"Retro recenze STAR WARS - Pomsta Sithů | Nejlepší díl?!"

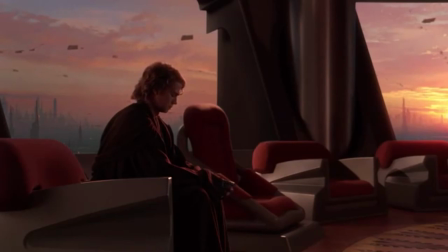[8:14]
Strašně se mi líbí, jak mezi tím, co ho jdou polapit, Anakin sedí v tom sále Rady Jediů a kouká se z Padmé na sebe přes celé město.
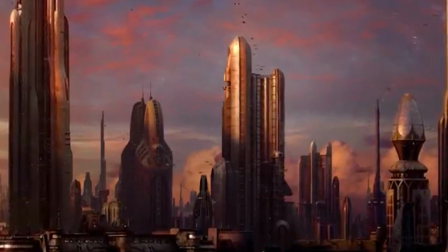[8:23]
Právě ta hudba v pozadí tady tomu taky hodně napomáhá a to, jak přemýšlí a celý se to v něm rozpolcuje. Tady George Lucas udělal skvělou práci a nepotřebujeme, aby nám říkal, jak se Anakin cítí. Dokonce to i poznáme z toho, jak hraje. Což je tak trošku problém tohoto filmu, že občas nám ty postavy říkají až moc, jak se cítí, místo toho, aby George Lucas to nechal pořádně zahrát. Ale tahle scéna, ta je fakt famózní. Potom se rozhodne dohnat Jediáje a zachránit kancléře, nebo aspoň ho udržet na životě, aby mu pomohl zachránit Padmé.
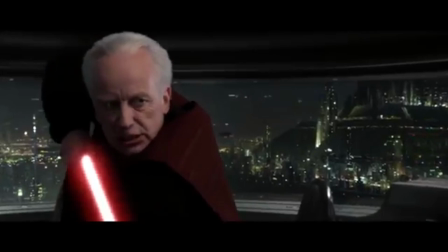[8:57]
Mezitím přijde Mace Windu a další tři Jediové, jejichž jména nepotřebujeme znát, protože hnedka chcípnou, což je tak trošku debilní, jak tam ten Palpatine skočí.
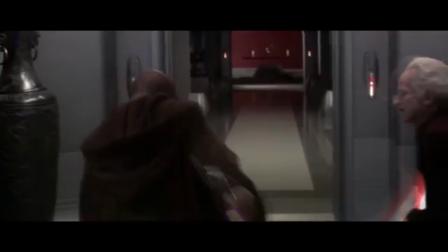[9:06]
Co jsem se s přáteli na Discordu bavil, tak vlastně tam v knižní předloze se píše, že byl strašně moc rychlej a nestihli vůbec zareagovat. Ale v tom filmu to tak není, jo. Ten film tak není natočený a vůbec to tak nepůsobí a působí to akorát blbě, jak je tam všechny tři hnedka poníží. Kdyby to bylo pěkně natočený, nemám s tím žádný problém, ale fakt to působí trošku blbě. No, ale potom se utkají s Macem Windu a to je paráda. Ten souboj je skvělej a celý to završení, kdy tam nakonec přijde Anakin a v tu chvíli se to v něm zlomí.
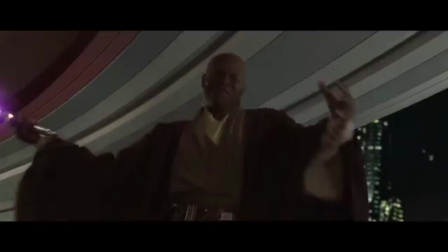[9:39]
Jako to,
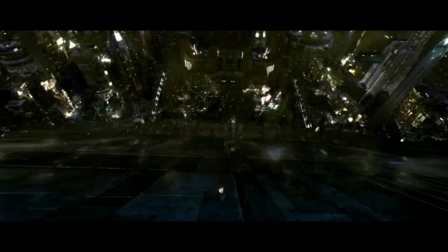[9:41]
že tam před ním Palpatine zabije Mace Windu a on je s tím docela v pohodě a hnedka poklekne a stane se houčedníkem, je trošku rychlý. A stejně tak rychlý mi přijde, jak se vydá do chrámu Jediů zabíjet ostatní Jedi.
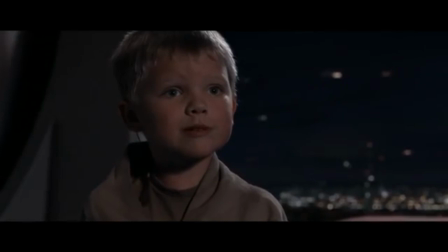[9:55]
Jako, kdyby zabil dospělý, tak to pochopím, ale on tam sakra povraždí děti,
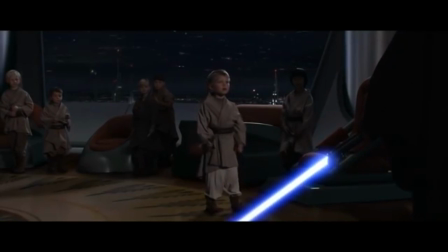[10:00]
což mi přijde trošku ještě moc na to, jak před chvílí to byl ten Anakin, který se snaží všechny zachránit, ať už je to Obi-Wan, klon nebo někdo jiný, jak jsme viděli v úvodní sekvenci. Jo, to mi přišlo docela dost rychlý a je to jedna z výtek, který mám k tomuhle tomu filmu. By the way, musím se odnaučit říkat jo za každou druhou větu. Mezitím se Obi-Wan vrátí pro svůj meč a jde dobíjet planetu, ale netuší, že Palpatine vydá rozkaz 66. Ta sekvence, kdy se ten rozkaz provádí, je naprosto famózní. Jsou tam opravdu jedny z nejhezčích záběrů, který George Lucas v prequelové trilogii ze sebe vydal a je radost na to fakt pohledět.
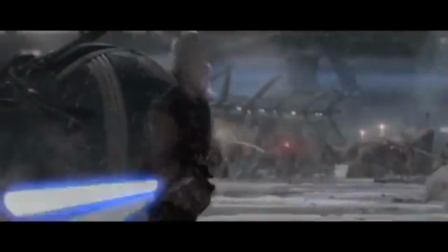[10:43]
Ta hudba, jako vždycky, v pozadí je úplně skvělá a úplně tomu dodává něco navíc.
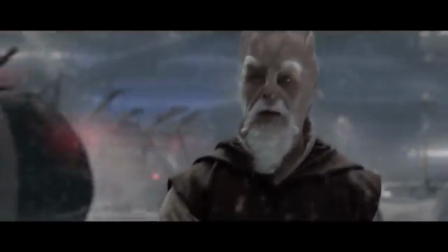[10:50]
Třeba ten záběr, kdy tam běží klonoví vojáci a přejede kamera pěkně k jejím nohám a vidíme, jak se pěkně zastaví, to je naprosto skvělý.
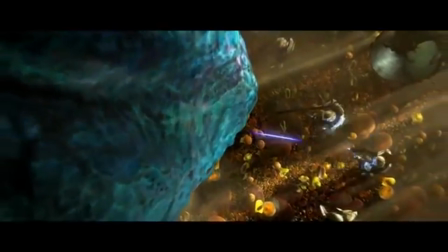[10:57]
Stejně tak, jak začnou na Felucii střílet do Jediky, na jejíž jméno si teďka nevzpomenu, a přikryje se tam ten list, aby jsme to neviděli.
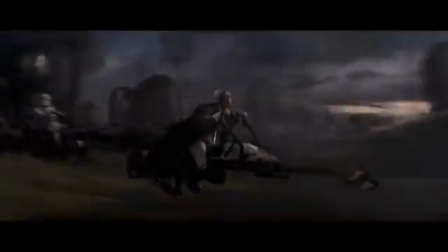[11:05]
Všechny tyhle záběry jsou naprosto famózní a celá ta sekvence je úplně tip-top a nemám nic proti ní.
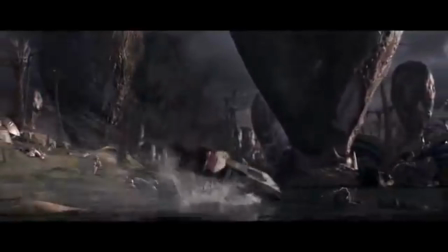[11:13]
A tohle je dokonce jedna z mých nejoblíbenějších Star Wars scén a řekl bych, že to tak má spousta jiných lidí, protože je fakt bravurní. Mezitím se Anakin vydá na Mustafar, kde zabije separatisty, které můžeme vidět už od první epizody, a tím ukončí válku. Mustafar je strašně úžasná planeta a už od malička ji miluju a vypadá tak strašně cool a je strašně cool a je radost se na ní dívat. Co se opravdu filmu povedlo, a obzvláště Ewan McGregorově, ta scéna, kdy se s Jodou vydají do chrámu Jediů,
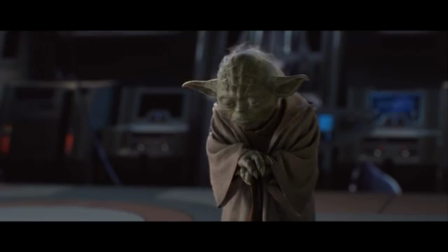[11:47]
aby změnili tu zprávu, a Obi-Wan se podívá na záznam, kde Anakin vraždí malé děti. Opravdu se mi líbí, jak to hraje.
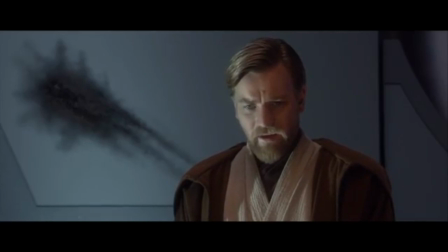[11:56]
Akorát to ten George Lucas zase dosere tím, že ho nechá říct, nemůžu se na to dívat, je to strašné.
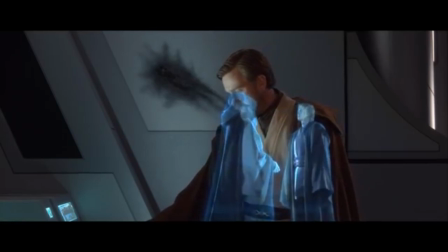[12:04]
Jo, my jsme to pochopili z toho, jak to ten skvělý herec Ewan McGregor zahrál. Nemusíte nám to říkat, jo? Potom se Obi-Wan s Jodou rozdělí, Yoda jde zastavit císaře a Obi-Wan jde zastavit Anakina.